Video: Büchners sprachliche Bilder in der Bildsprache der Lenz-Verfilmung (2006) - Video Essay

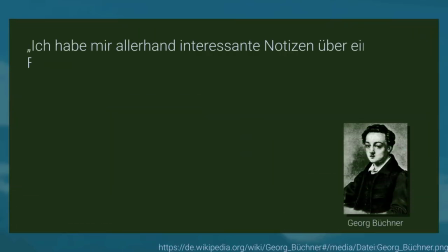Ich habe mir allerhand interessante Notizen über einen Freund Goethes, einen unglücklichen Poeten namens Lenz verschafft, der sich gleichzeitig mit Goethe hier aufhielt und halb verrückt wurde.
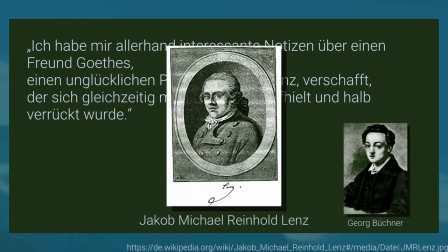Lenz ist eine Erzählung Georg Büchners aus der ersten Hälfte des 19. Jahrhunderts, in der er sich mit der psychischen Erkrankung des Schriftstellers Jakob Michael Reinhold Lenz auseinandersetzt.
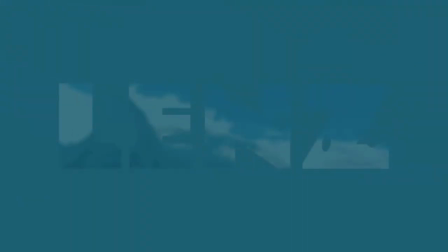Die gleichnamige Hauptfigur ist auf der Reise durch ein Gebirge, um einen Pfarrer zu treffen, der ihm bei seinen psychischen Problemen helfen soll.
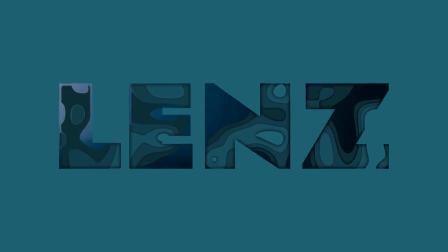Dort angekommen fühlt sich Lenz zunächst in der Gesellschaft des Pfarrhauses willkommen, bis er sich in sein kaltes und dunkles Zimmer zurückzieht.
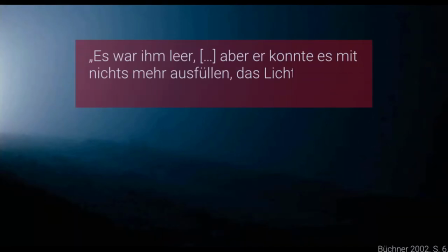Es war ihm leer, aber er konnte es mit nichts mehr ausfüllen. Das Licht war erloschen, die Finsternis verschlang alles. Im weiteren Verlauf der Handlung verschlimmert sich Lenz Zustand. Er hat Wahnvorstellungen, Halluzinationen, redet wirr und hat extreme Stimmungsschwankungen. Gerade die beeindruckende Ästhetik des Gebirges hat einen starken Einfluss auf ihn.
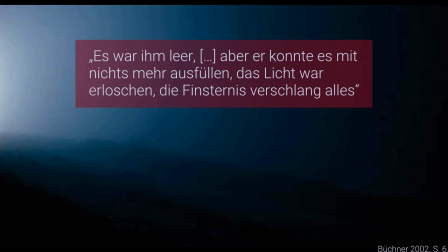Er beschreibt die Landschaft ausführlich, wobei die Motive der Wolken, Berggipfel, Wälder und des Sonnenlichts wiederholt vorkommen. Lenz stellt sich im Text als Verfechter des Realismus heraus. Der Dichter und Bildende ist mir der Liebste, der mir die Natur am wirklichsten gibt, sodass ich über seinem Gebild fühle, alles Übrige stört mich.
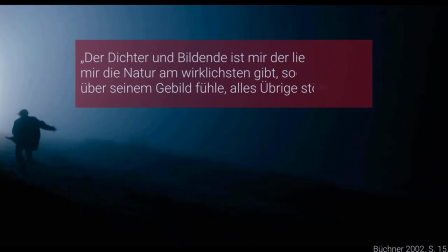2006 erschien unter der Regie von Thomas Imbach eine Adaption des Textes, die ebenfalls stark auf diese realistischen Züge eingeht und sie versucht visuell darzustellen.
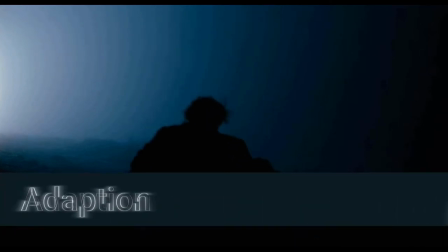Bevor die Werke miteinander verglichen werden können, muss geklärt werden, was eine Adaption eigentlich ist.
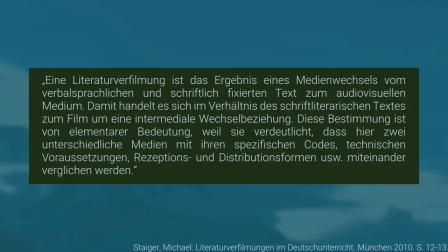Michael Steiger definiert Adaption, spezifisch die Literaturverfilmung, als das Ergebnis eines Medienwechsels vom schriftlich fixierten Text zum audiovisuellen Medium. Film und Vorlage stehen in einer intermedialen Wechselbeziehung, die verdeutlicht,
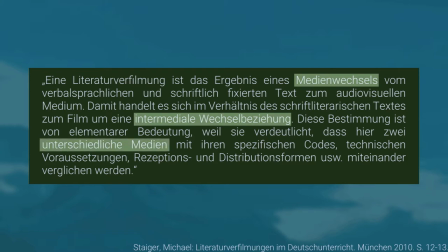dass hier zwei unterschiedliche Medien mit ihren spezifischen Codes, technischen Voraussetzungen, miteinander verglichen werden.
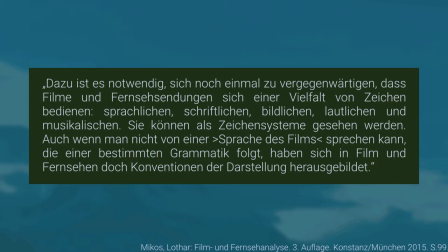Filme nutzen sprachliche, schriftliche, bildliche, lautliche und musikalische Zeichen, die zusammen als Zeichensystem aufgefasst werden können. Dieses grenzt sich dahingehend ab, dass es eigene Konventionen der Darstellung in den letzten 130 Jahren seit der Entstehung des Films entwickelt hat,
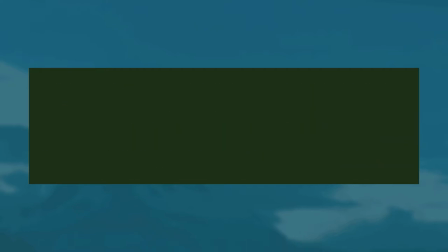die sich von anderen Medien und somit Zeichensystemen unterscheiden. Allein die Vielfalt und Kombinationsmöglichkeit der einzelnen Zeichenarten scheinen in Verbindung mit der Eigenschaft des Films eine Vielzahl an Bilder aneinander zu reihen unendlich.
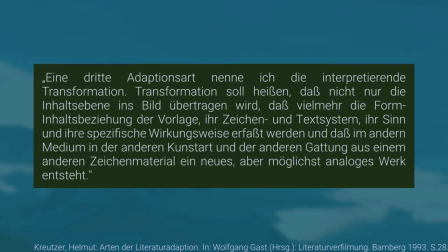Die Lenz-Verfilmung von Thomas Imbach aus dem Jahr 2006 lässt sich nach der Definition von Helmut Kreuzer als interpretierende Transformation bezeichnen. Bei dieser Art der Adaption wird nicht nur die Inhaltsebene ins Bild übertragen, sondern auch die Form-Inhalts-Beziehung der Vorlage,
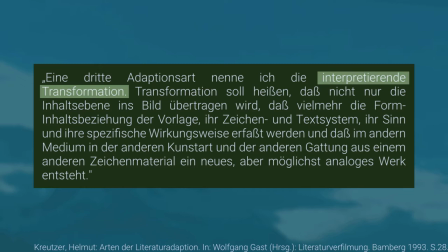ihr Zeichen- und Textsystem, ihr Sinn und ihre spezifische Wirkungsweise erfasst und aus diesem mit dem Zeichensystem des neuen Mediums ein neues,
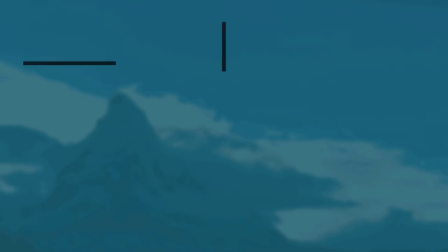aber möglichst analoges Werk geschaffen. Zu Beginn des Films wird auf die Inspiration von Georg Büchner verwiesen. Die Hauptfigur in beiden Werken heißt Lenz und wird auf ihrem Weg in die Schizophrenie begleitet, wobei die Gebirgslandschaft und ihre Eindrücke auf Lenz einen massiven Einfluss auf seine geistige Gesundheit ausüben.
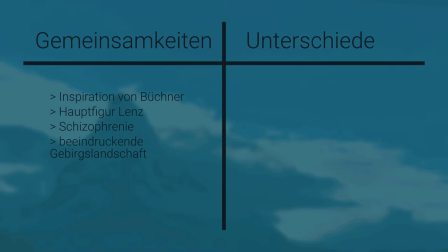Der Lenz aus dem Film, selbst in der Filmbranche tätig, beschäftigt sich außerdem mit Büchners Erzählung. Es wird aus dem Text vorgelesen. Dennoch ist die Verfilmung ein eigenes Werk, es treten andere Nebencharaktere auf. Handlungsort und Zeit unterscheiden sich und Lenzs Situation ist eine andere.
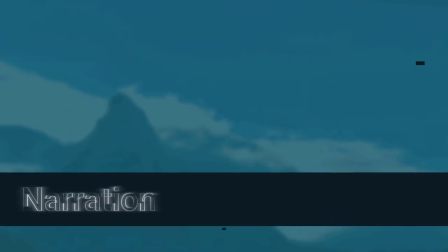Der Film unterteilt sich in zwei Erzählperspektiven, die über die gesamte Laufzeit ineinander verwoben sind.
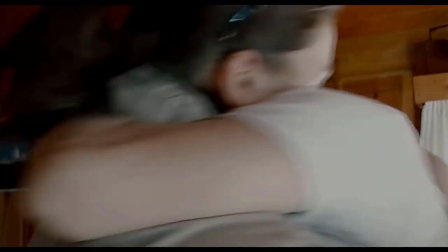Zum einen werden Lenz und die Nebenfiguren mit einer wackeligen Handkamera gefilmt,
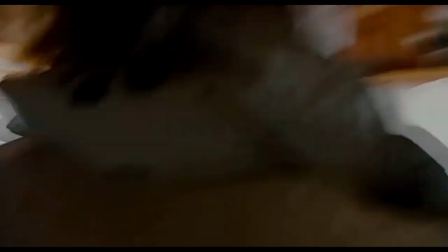deren Bildmaterial an amateurhafte Privataufnahmen aus den 90er und Nullerjahren erinnert.
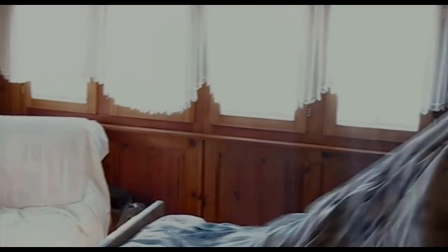Hier zeigt sich der erwähnte Realismus, es wird nichts versteckt oder beschönigt.
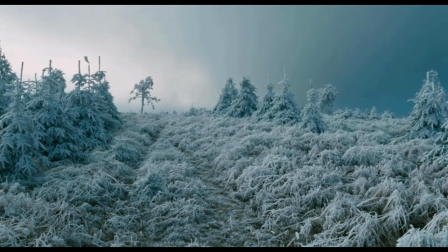Unterbrochen wird die Figurenhandlung durch hochwertige, meist statische Landschaftsmotive, deren Bildaufbau der Handlung eine weitere Ebene hinzufügt.
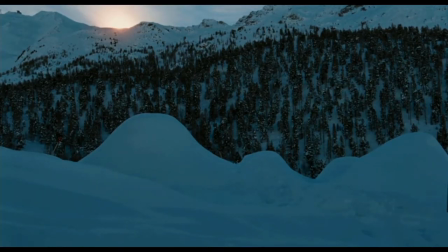Zum einfacheren Verständnis spreche ich im Folgenden von Camcorder und Landschaftsaufnahmen.
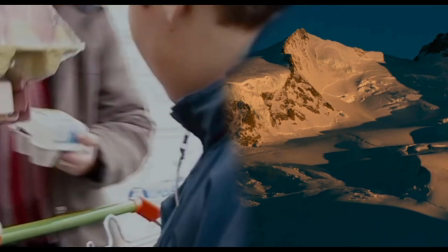Während sich Erstere direkt mit den Charakteren und deren Emotionen auseinandersetzen, zeigen zweitere die ästhetische Gewalt, mit der Lenz zu kämpfen hat.
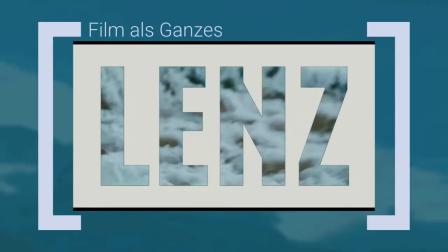Der Film als Ganzes lässt sich als ein Rahmen betrachten und erzählt die Reise von Lenz in die Schweiz und die dortige Handlung.
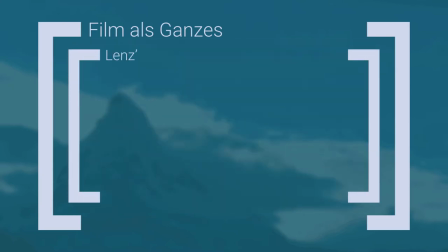Ein zweiter Rahmen wird dann durch den Camcorder aufgespannt.
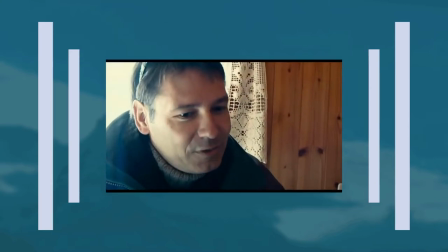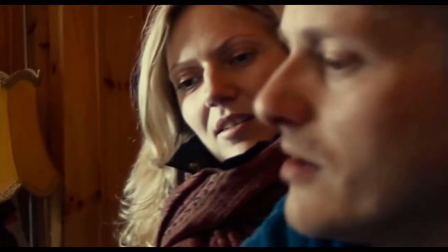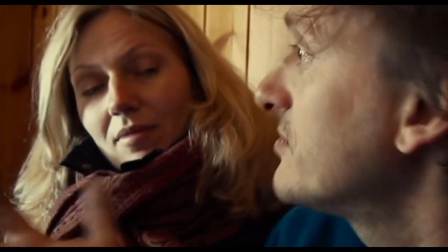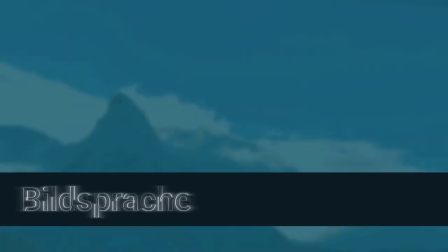Betrachten wir die äußere Rahmenhandlung, können wir keine Erzählfigur finden, da aus der externen Erzählperspektive berichtet wird.
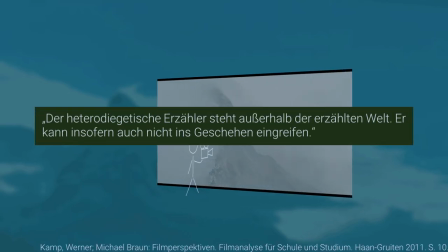Der heterodiegetische Erzähler steht außerhalb der erzählten Welt. Er kann insofern auch nicht ins Geschehen eingreifen.
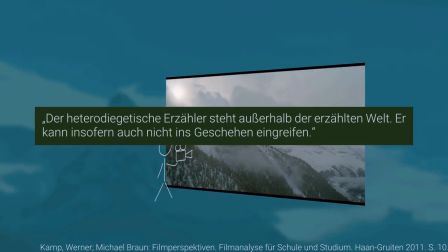Inhalt dieser Aufnahmen sind hauptsächlich Landschaften, die Alpen, insbesondere das Matterhorn,
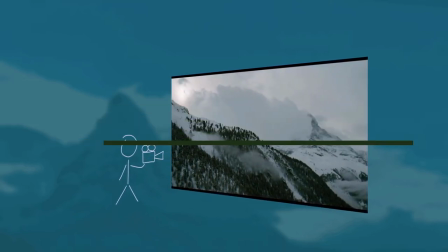Momentaufnahmen, die den Erzählfluss verlangsamen, ästhetisch aufwerten und durch die Komposition der Bildelemente Bedeutung schaffen.
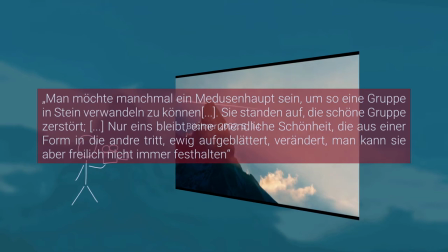Man möchte manchmal ein Medusenhaupt sein, um so eine Gruppe in Stein verwandeln zu können.
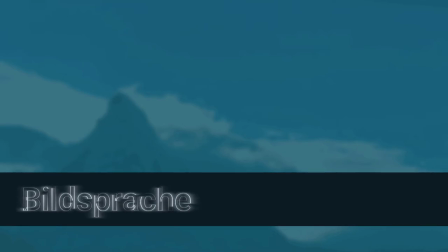Des Weiteren finden sich Textausschnitte und sprachliche Bilder auch in der Bildsprache des Films wieder, wobei die Reihenfolge der entsprechenden Stellen nicht denen der Vorlage entspricht.
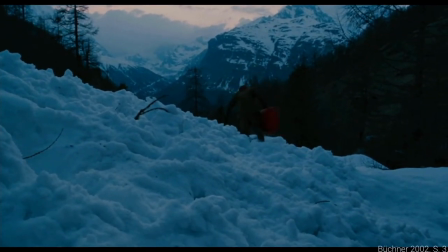Den zwanzigsten ging Lenz durchs Gebirg, die Gipfel und hohen Bergflächen im Schnee, die Täler hinunter graues Gestein, grüne Flächen, Felsen und Tannen.
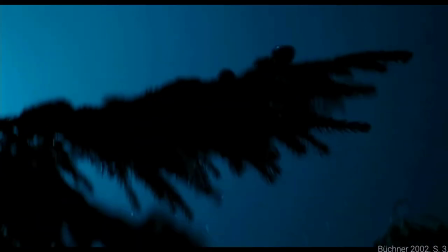Die Äste der Tannen hingen schwer herab in die feuchte Luft.
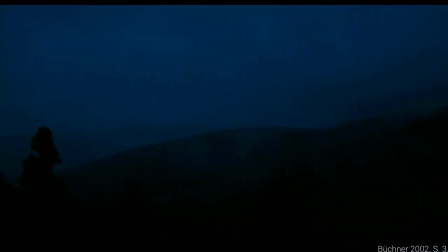Dann dampfte der Nebel herauf und strich schwer und feucht durch das Gesträuch, so träg, so plump.
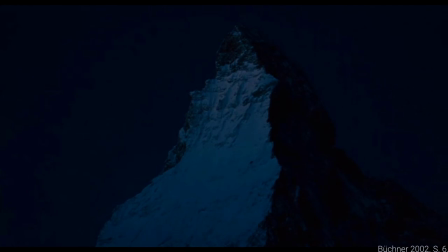Es war ihm wie ein Schatten, ein Traum, und es wurde ihm leer, wieder wie auf dem Berg, aber er konnte nichts mehr ausfüllen.
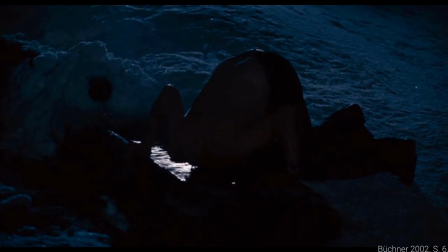Das Licht war erloschen, die Finsternis verschlang alles. Er stützte sich in den Brunnenstein, aber das Wasser war nicht tief, er patschte darin.
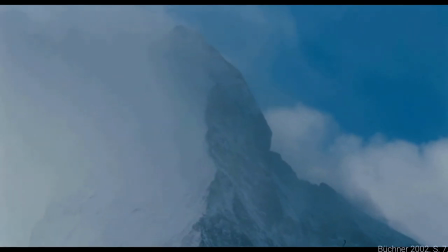Breite Bergflächen, die aus großer Höhe sich in ein schmales und gewundenes Tal zusammenzogen, das in mannigfachen Richtungen sich hoch an den Bergen hinaufzog.
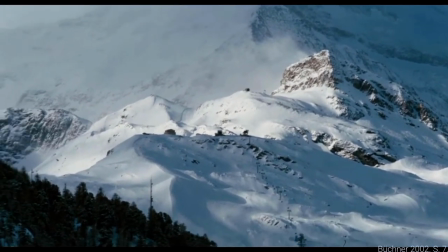Große Felsenmassen, die sich nach unten ausbreiten. Wenig Wald, aber alles im grauen, ernsten Anflug.
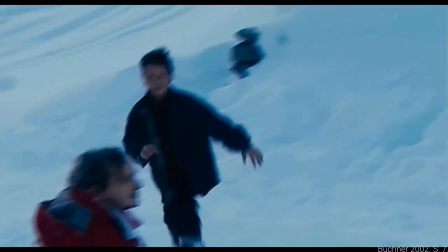Kein Lärm, keine Bewegung, kein Vogel. Nichts als das bald nahe, bald ferne Wehen des Windes.
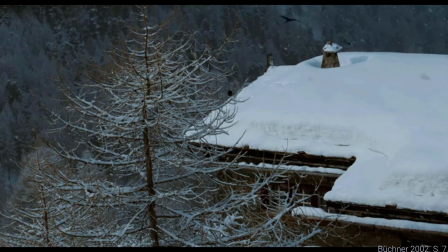Auch erschienen Punkte, Gerippe von Hütten, Bretter mit Stroh gedeckt von schwarzer ernster Farbe.
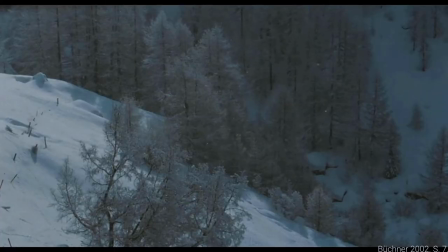Die Gerippe stellen in den Bildern kahle oder schneebedeckte Bäume dar, deren Äste und Stämme an Skelette erinnern. Die Raben im Hintergrund deuten eine negative Entwicklung an und durchbrechen die Ruhe des sonst harmonisch wirkenden Ausschnitts.
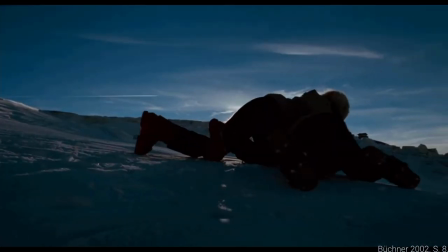Er hätte der Sonne nachlaufen mögen. Wie die Gegenstände nach und nach schattiger wurden, kam ihm alles so traumartig, so zu wieder vor.
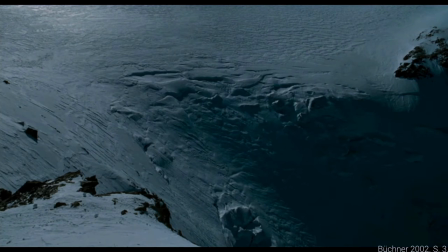Wenn der Sturm das Gewölk in die Täler warf und die Stimmen an den Felsen wach wurden.
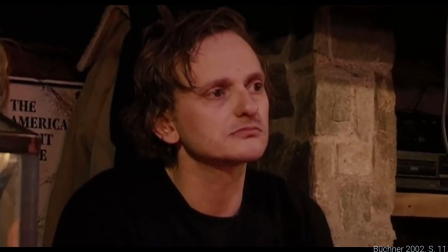Er war allein, allein, da rauschte die Quelle, Ströme brachen aus seinen Augen, er krümmte sich in sich.
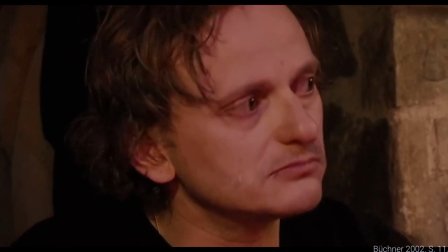Endlich dämmerte es in ihm, er empfand ein leises, tiefes Mitleid in sich selbst. Er weinte über sich, sein Haupt sank auf die Brust.
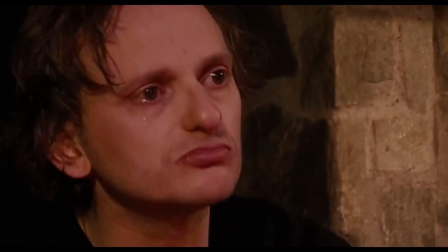Der Film kontrastiert Lans Einsamkeit,
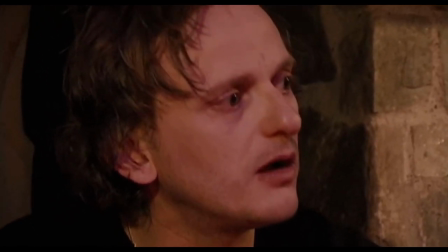indem er in einer Skihütte auftritt. und umgeben von fremden Menschen hat der gespielte Song dennoch eine so starke Wirkung auf Lenz, dass er in Tränen ausbricht.
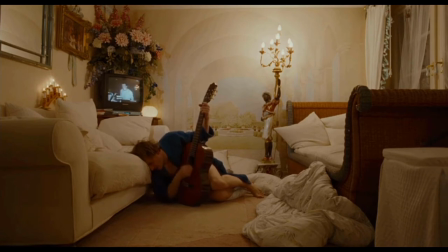In der späteren Szene, dieses Mal alleine in der Wohnung, spielt Lenz melancholisch Gitarre und singt dazu Wish You Were Here von Pink Floyd.
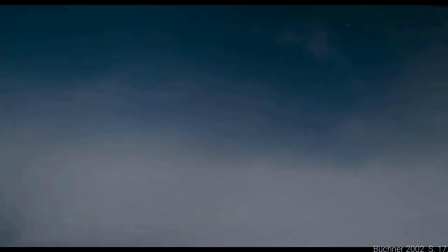Er durchstrich das Gebirg in verschiedene Richtungen. Breite Flächen zogen sich in die Täler herab.
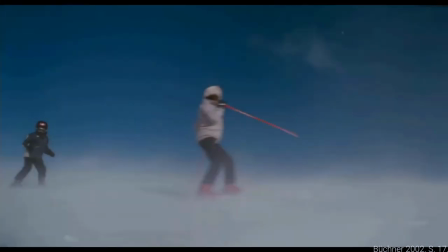Wenig Wald, nichts als gewaltige Linien und weiter hinaus die weite rauchende Ebene.
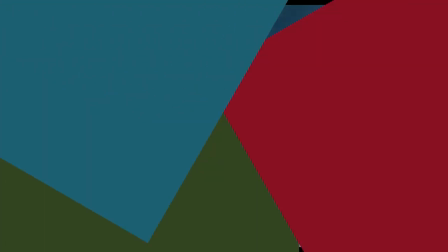In der Luft ein gewaltiges Wehen. Er wurde still, vielleicht fast träumend.
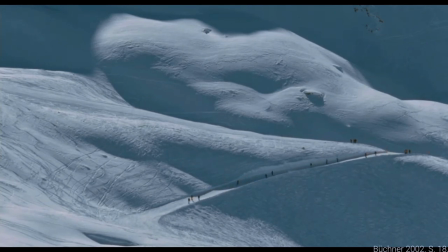Es verschmolz ihm alles in eine Linie, wie eine steigende und sinkende Welle, zwischen Himmel und Erde. Es war ihm, als lege er an einem unendlichen Meer, das leise auf- und abwogte.
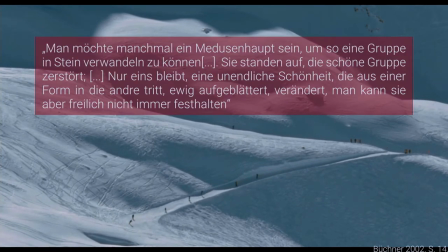Der Ausnütz spielt auf sein Verlangen an, ästhetische Gruppierungen in Stein zu verwandeln, die sich sonst unweigerlich auflösen. Die Abwärtsfahrt der Skifahrer beschreibt die unendliche Schönheit, die aus einer Form in die andere tritt, ewig aufgeblättert, verändert. Man kann sie aber freilich nicht immer festhalten.
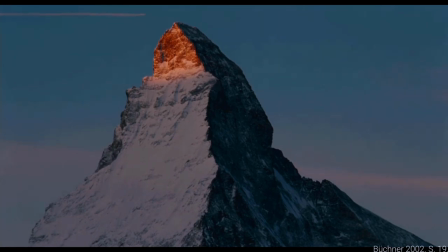Rote Strahlen schossen durch den grauen Morgenhimmel in das dremmernde Tal, das im weißen Rauch lag, und funkelten am grauen Gestein.
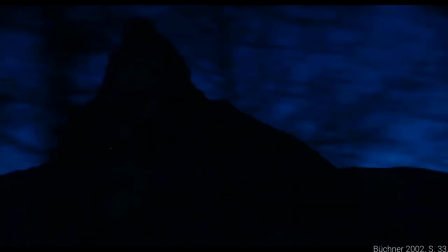Sie entfernten sich allmählich vom Gebirg.